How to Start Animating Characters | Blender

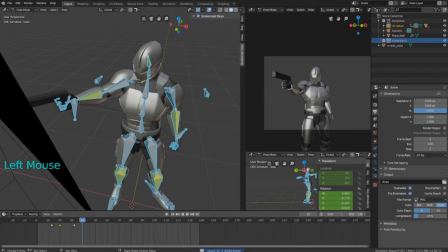So I'm going to change the length, the endpoint, to maybe like 50. To add a little bit of extra space. Because we're going to add actually a couple more poses, but they're going to be very similar to the ones that are like already there. They're just going to be kind of like duplicates. So this is our starting pose.
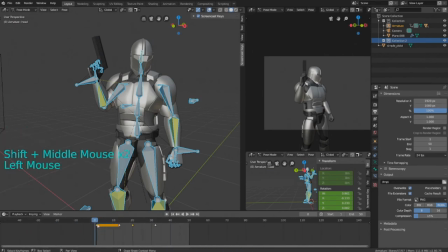So you see here, the orange means that it's a duplicate pose. So the pose here is the same as the one here, which is good. But we can actually change that a little bit and make it a little bit more natural. Because humans have a tendency to kind of like shake a little bit,
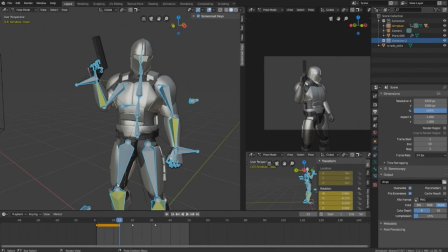even when they're trying to stay still. It's just kind of in us, I guess. So in order to break up the pauses, we can add a little bit of extra motion. Just a tiny bit, not too much though. So I'm going to rotate the body a little bit. Just a little part, not very noticeable, just a little bit.
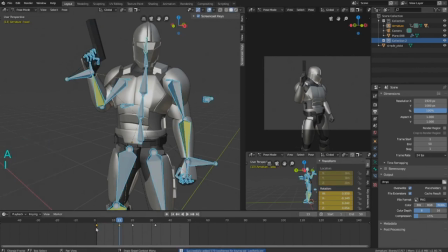So there we go. Keyframe that. So select everything again. Press I to keyframe. Or you can turn on automatic keyframes right here, this little blue button. But just keep it track where your keyframes are going. Keep it clean. So that adds a little bit of motion, which looks pretty nice.
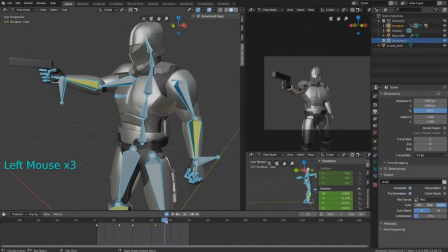I'm going to add one at the end here. So the end pose is going to be held for a while. The orange space, we can break up this orange part by having a little bit of motion on this 50 keyframe. So I'm going to move it a little bit this way. Just rotate the head a little bit.
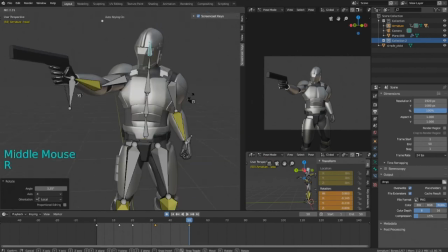Not too much though. There we go.
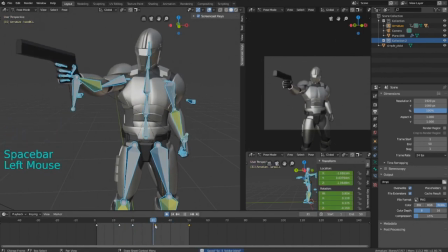So the character's kind of like floaty a little bit, so we need to kind of like make sure it's not so like dragged on. So I'm gonna make this pause a little bit less noticeable.
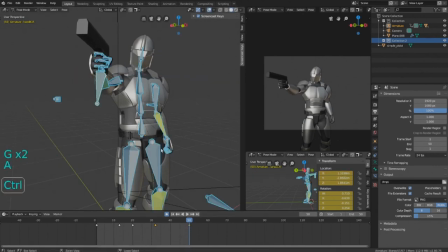You can always start again if you mess up. Just delete the key pose and duplicate it again and set it at the end and break up the pause a little bit. Just a little bit.
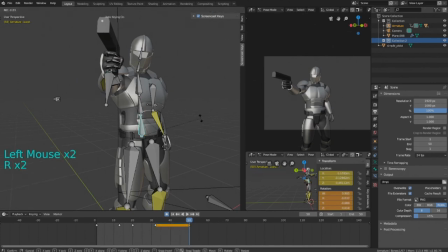Just moving the pieces.
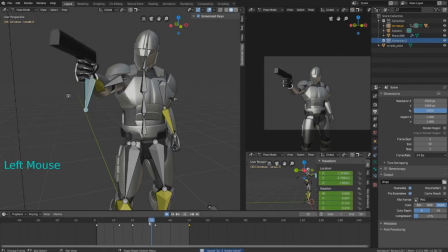So I'm adding one more little key pose for the hand here, just to make sure it's not like kind of hitting like a wall. Because at frame 32, it keeps moving, but then it kind of just like stops, but the body keeps going, which does not look very good.
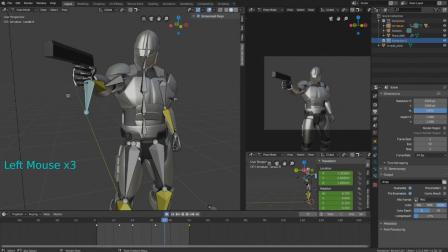We need to make sure that the hand is kind of moving with the body a little bit. So I'm adding an extra keyframe here, just kind of move it down.
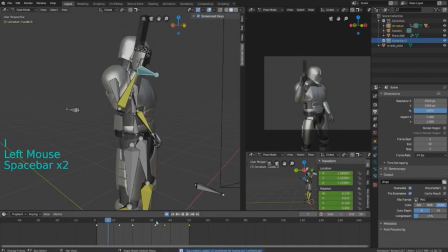There we go.
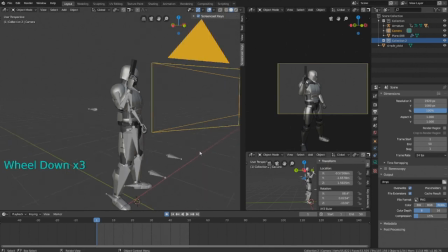So the next step is optional. I'm gonna animate the camera a little bit. I'm gonna move it just a little bit to the X a little bit.
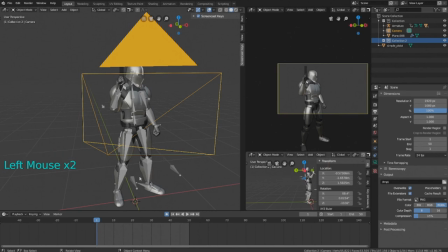So it starts here, but I guess by frame 50, I wouldn't mind it just kind of like moving on the X axis, kind of to the left like that.
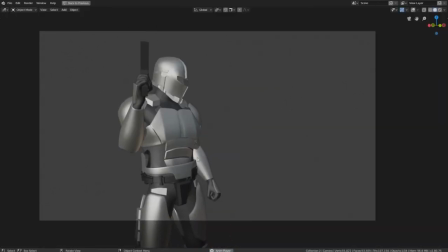All right, guys, that's the end of this video. If you have any questions, just leave a comment down below and I'll try to answer them. And if you could please like and subscribe, it'd really help out my channel a bunch right now. But anyways, I hope you guys enjoyed this video and I'll see you guys next time.